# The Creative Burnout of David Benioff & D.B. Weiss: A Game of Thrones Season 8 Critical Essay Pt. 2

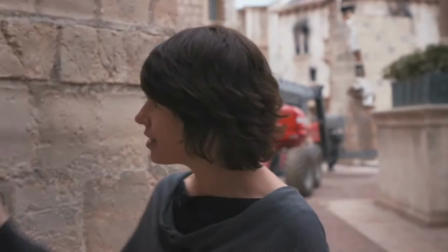(24:28)
And what makes this all incredibly heartbreaking is that even though there's a lot of love and care put into these big moments, none of it works.
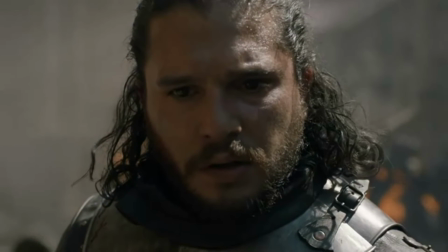(24:36)
And it's not just because of the pacing or the episode count. Let's look at The Long Night, for example.
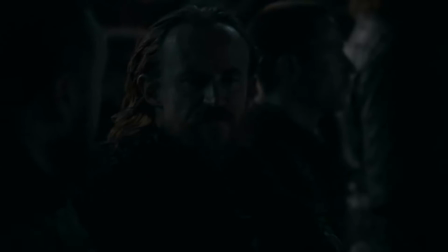(24:41)
Now, at the time, I got a lot of flack for saying this with my friends,
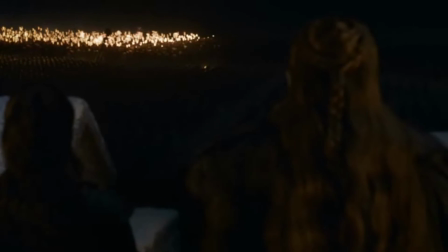(24:45)
but I feel it's safe for me to say it's probably one of the weaker episodes in Game of Thrones.
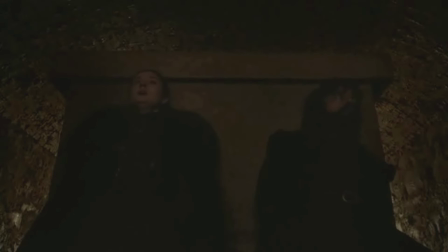(24:50)
But not because people didn't die. I would argue that because the episode had this overwhelming sense of dread and failure,
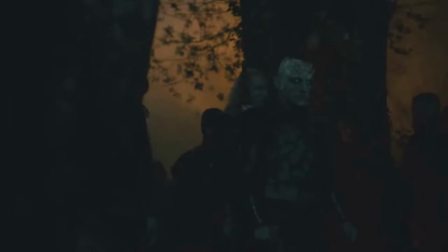(24:59)
it gave the exact same tone and execution as if everyone were dying.
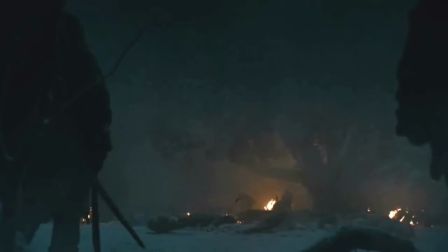(25:05)
But what really doesn't work is that at its core, it feels empty.
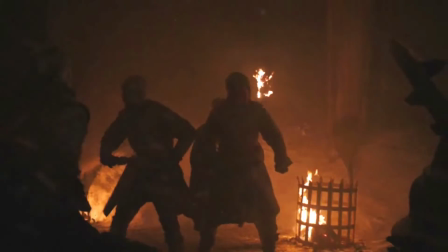(25:11)
There's 2 episodes that are just like it, Blackwater and The Watchers of the Wall.
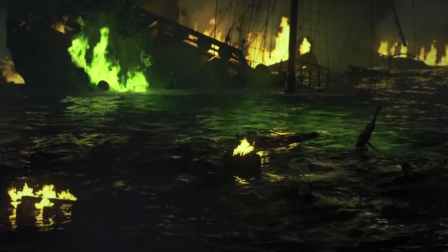(25:15)
All 3 of these episodes take place during a battle, and 2 of them are pretty much non-stop action.
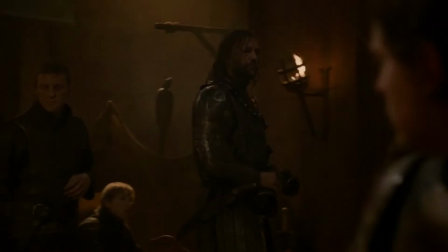(25:21)
But in Blackwater and Watchers of the Wall, not only do they have this tone where everyone feels scared, there's multiple story threads going on.
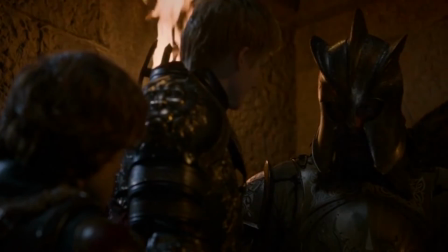(25:30)
Blackwater has Tyrion and Bronn trying to hold the front. Joffrey needs to make the decision to stay and fight or run and hide.
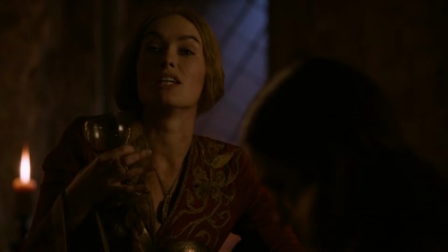(25:37)
Sansa and Cersei are being forced to stay away from everything and confront how useless they are at the end of it.
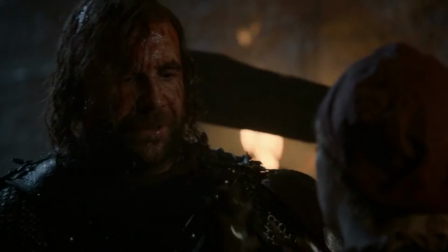(25:43)
And even the Hound wants nothing to do with the battle at the end of it by seeing
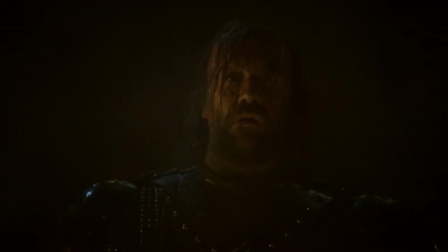(25:48)
how violent and horrific it gets because it makes him confront his biggest fear.
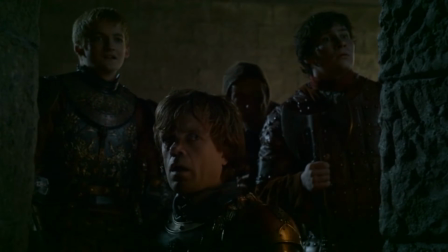(25:54)
There's something for everyone to latch onto because there's a story going on everywhere, before, during, and after the battle.
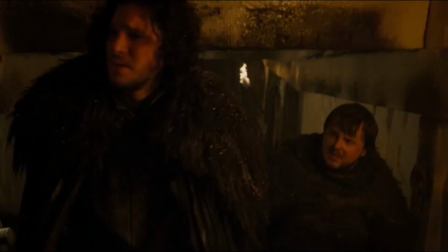(26:01)
Even the Watchers of the Wall, there's Jon trying to defend the wall, and everyone inside.
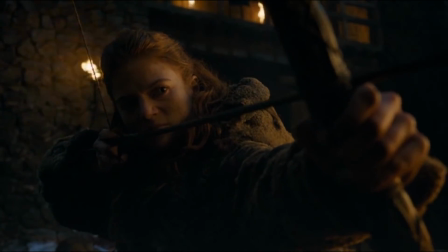(26:07)
There's Ygritte wanting revenge but not really wanting to kill Jon.
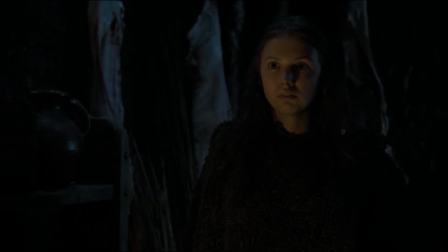(26:11)
There's Sam trying to keep his cool, and Gilly learning of the cowardice inside the ranks of the Night's Watch.
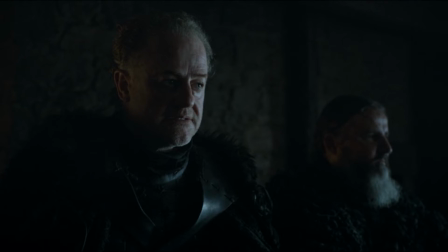(26:17)
On top of that, there are entire episodes that are dedicated to preparation of these battles.
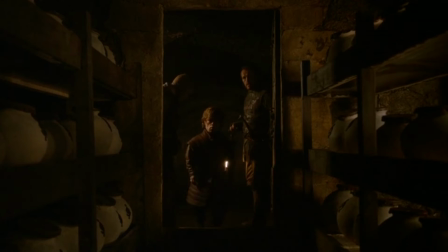(26:22)
One episode of Season 2 involved Tyrion coming up with the idea of using wildfire in the Battle of Blackwater, and with Season 4,
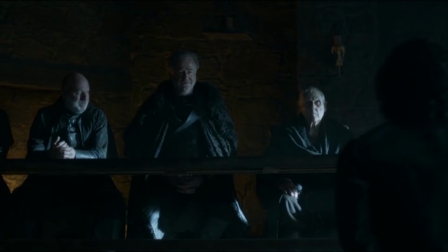(26:30)
Jon really tried to prepare for the battle prior, and everything feels so desperate because they really started preparing at the last minute.
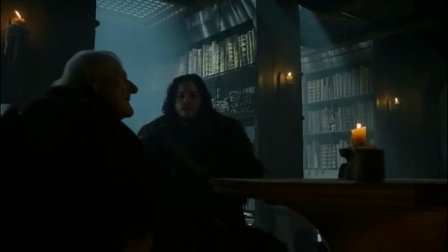(26:39)
Hell, even if we're judging the episodes past Season 4,
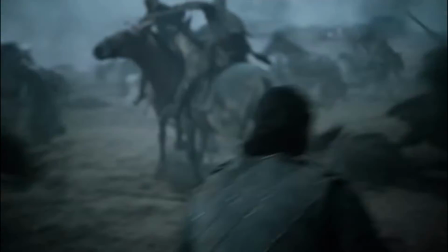(26:43)
the Battle of the Bastards is not just a masterclass on how to cinematically direct and film an action scene.
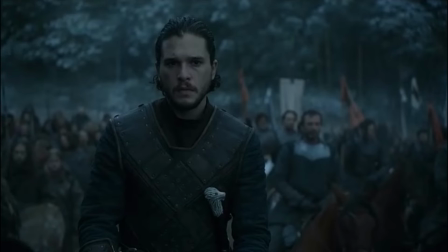(26:49)
There's clear stakes going on at the start of the episode. Rickon Stark and all of Winterfell are at stake, as well as Jon being horribly outnumbered.
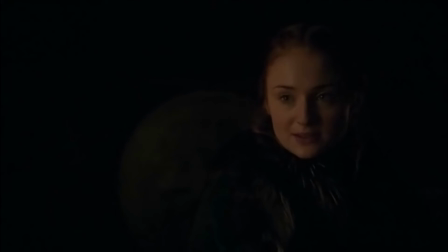(26:58)
They're barely able to formulate some modicum of a plan, and even then they barely get out on top.
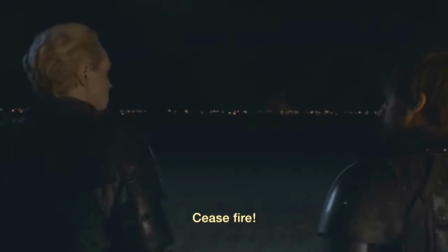(27:04)
With the Long Night, not only do we not get a clear plan of what is going to happen,
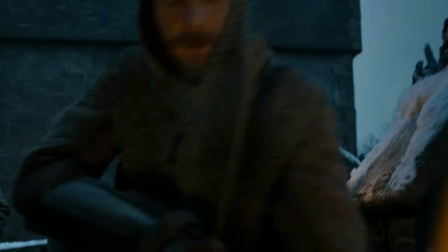(27:10)
we also only get 1 episode of the characters taking stock of everything.
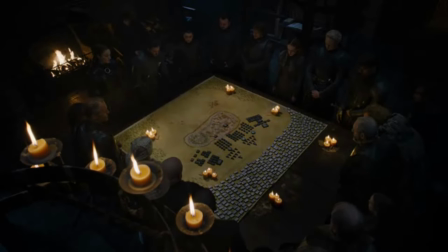(27:15)
No, scratch that. We barely get 3 minutes of everyone coming up with something, and it's so incredibly vague.
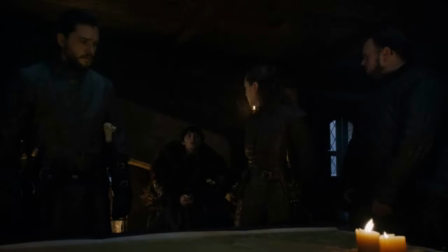(27:22) Dragonfire will stop him? I don't know. No one's ever tried.
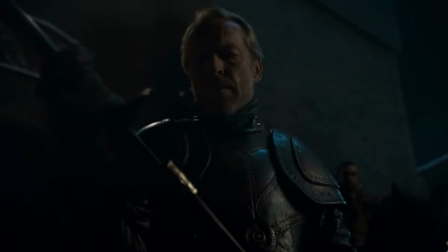(27:30)
And even though it's last minute, none of the events make it feel like they came up with it at the last minute.
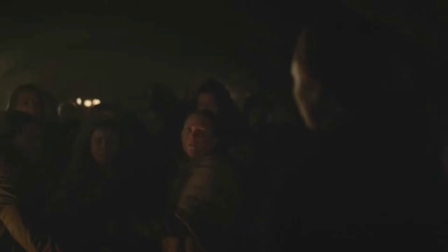(27:37)
And as much as I applaud D&D for not doing that much dialogue in The Long Night,
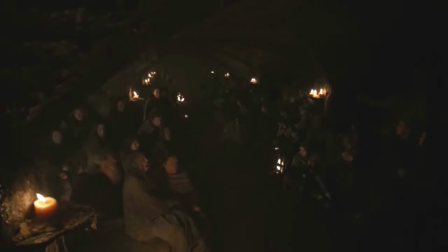(27:43)
we barely get a chance to attach ourselves emotionally because A, the one time we do have a scene with people talking about what's happening,
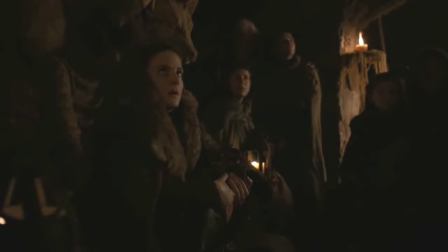(27:51)
it's in the middle of the episode and it's the same things they've been talking about prior to this point.
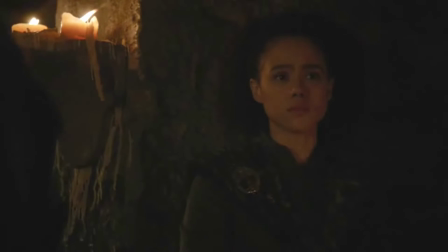(27:56) Without the Dragon Queen, there'd be no problem at all. We'd all be dead already.
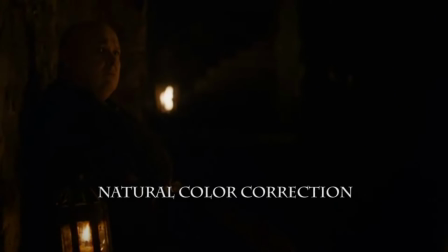(28:02)
And B, I can't see a fucking thing.
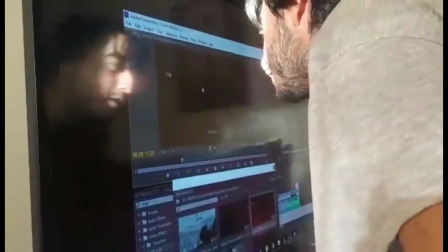(28:06)
I've had to avoid editing clips up to this point because this is the only way I can edit this episode.
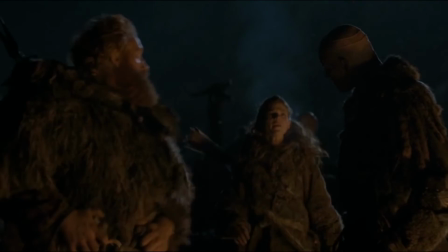(28:12)
Which again, The Watchers of the Wall was done at night, and it had infinitely better lighting than this.